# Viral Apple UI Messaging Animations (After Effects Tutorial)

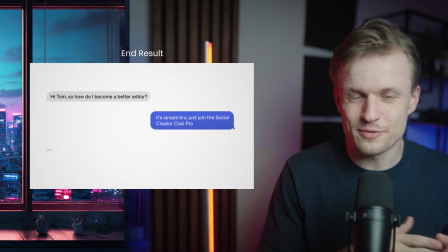0s
In this video, I'm going to show you how to create this cool Apple messaging animation. I've been getting a lot of these cool Apple animations in my algorithm lately, so I wanted to do this myself.
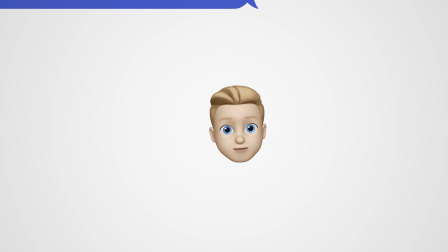9s
It got me so excited that I even created a UI pack worth over $200, which you can download by joining the Social Creator Club Pro. Link to join is in the description. You also get the project file of this tutorial, but if you just want to follow along, let's jump into it.
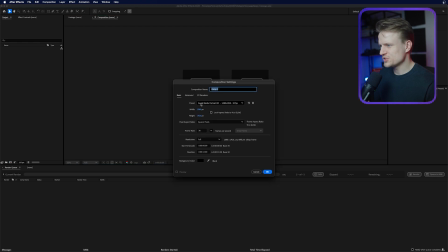22s
So we're here in After Effects, and we're just going to create a new composition. 4K, 25 frames per second. Duration 15 seconds is actually perfect.
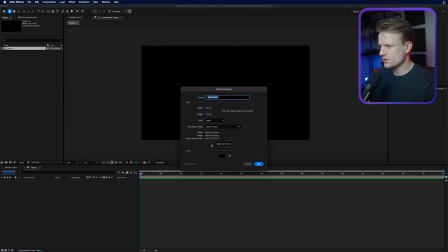30s
Press okay, and I'm going to go to layer new solid, and I'm just going to create a white solid and maybe we're going to make it a bit more off white. So there's a bit of texture and contrast in it. Press okay. And now we're going to make our first chat bubble.
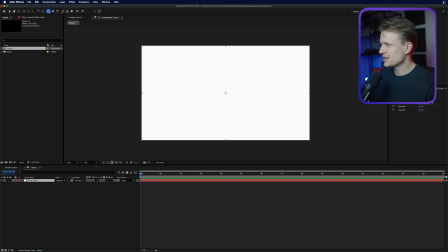44s
And to do this, I'm just going to go into the rounded rectangle tool. You do this by clicking on the rectangle tool and changing that to rounded rectangle tool. You just click and hold your mouse down. Make sure nothing is selected by clicking on the background here. and then I'm just going to drag this shape something like this perfect and then let's change
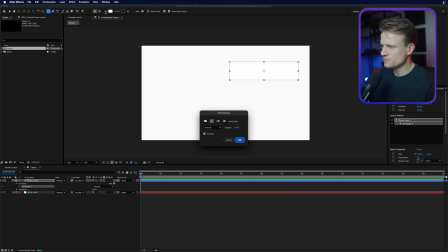63s
the fill by clicking on the text fill and I'm going to choose linear graded press okay then let's click on the fill and let's change this
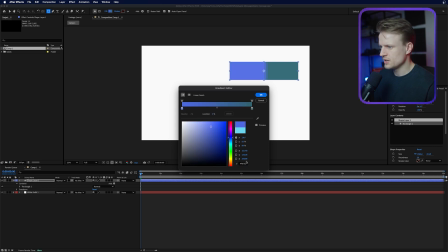72s
color to a bluish color something like this I'm going to copy this code and I'm going to go to the second one I'm going to paste it and basically what I'm going to do is I'm going to go to the B for brightness and just dial it down a bit just so there's
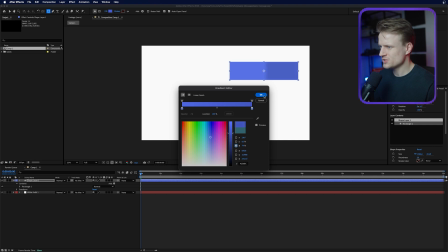87s
a bit of contrast between it not too much but maybe something like this press okay and then i'm just going to go to the selection tool so
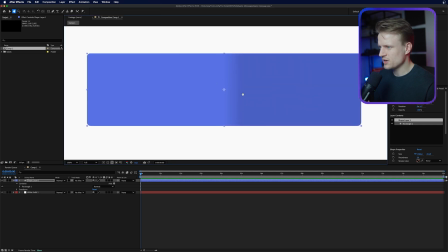94s
we can change this gradient if we zoom in you can see it better the gradient is now really harsh i just want to have it so there's a bit of a fade in it and this doesn't have to be crazy but just a bit it will add a bit of texture to this you can also do a single color but i think this will look a bit better let's do it something like this it's really subtle but I
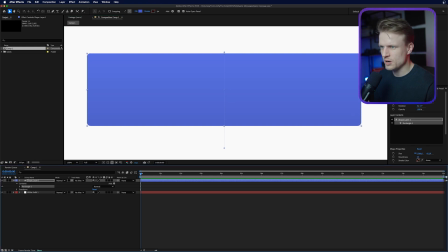113s
think it works and now I'm going to change the roundness which you can see here in the property step now if you don't see this you might have to open your shape layer and the rectangle and then into the rectangle path and then you have the roundness too it's now set to 20
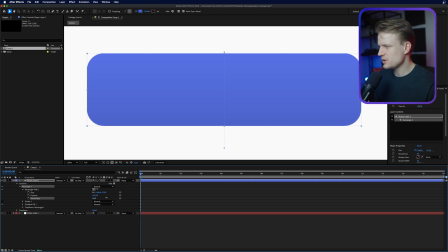128s
here and I want it to be around 100 maybe a bit less but basically something like this perfect now we already did one part but of course it needs the right tab in the bottom to be a real message I don't really know what the name of this is,
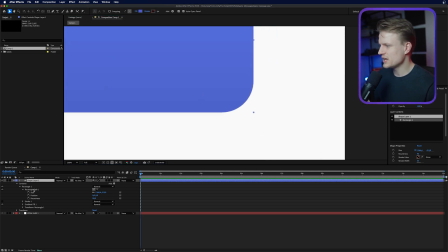141s
but we are going to create this. And the easiest way to do this is to just go and right click on the rectangle path and convert it to a Bezier path. This will turn it into a normal path and now we can adjust it. This means that we can also add a little tab at the right bottom.
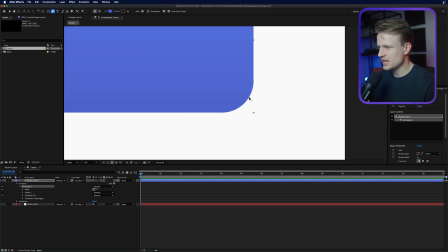158s
And we do that by just going to the Pen tool. And then I'm just going to add a point on this line. So make sure that you have the line selected.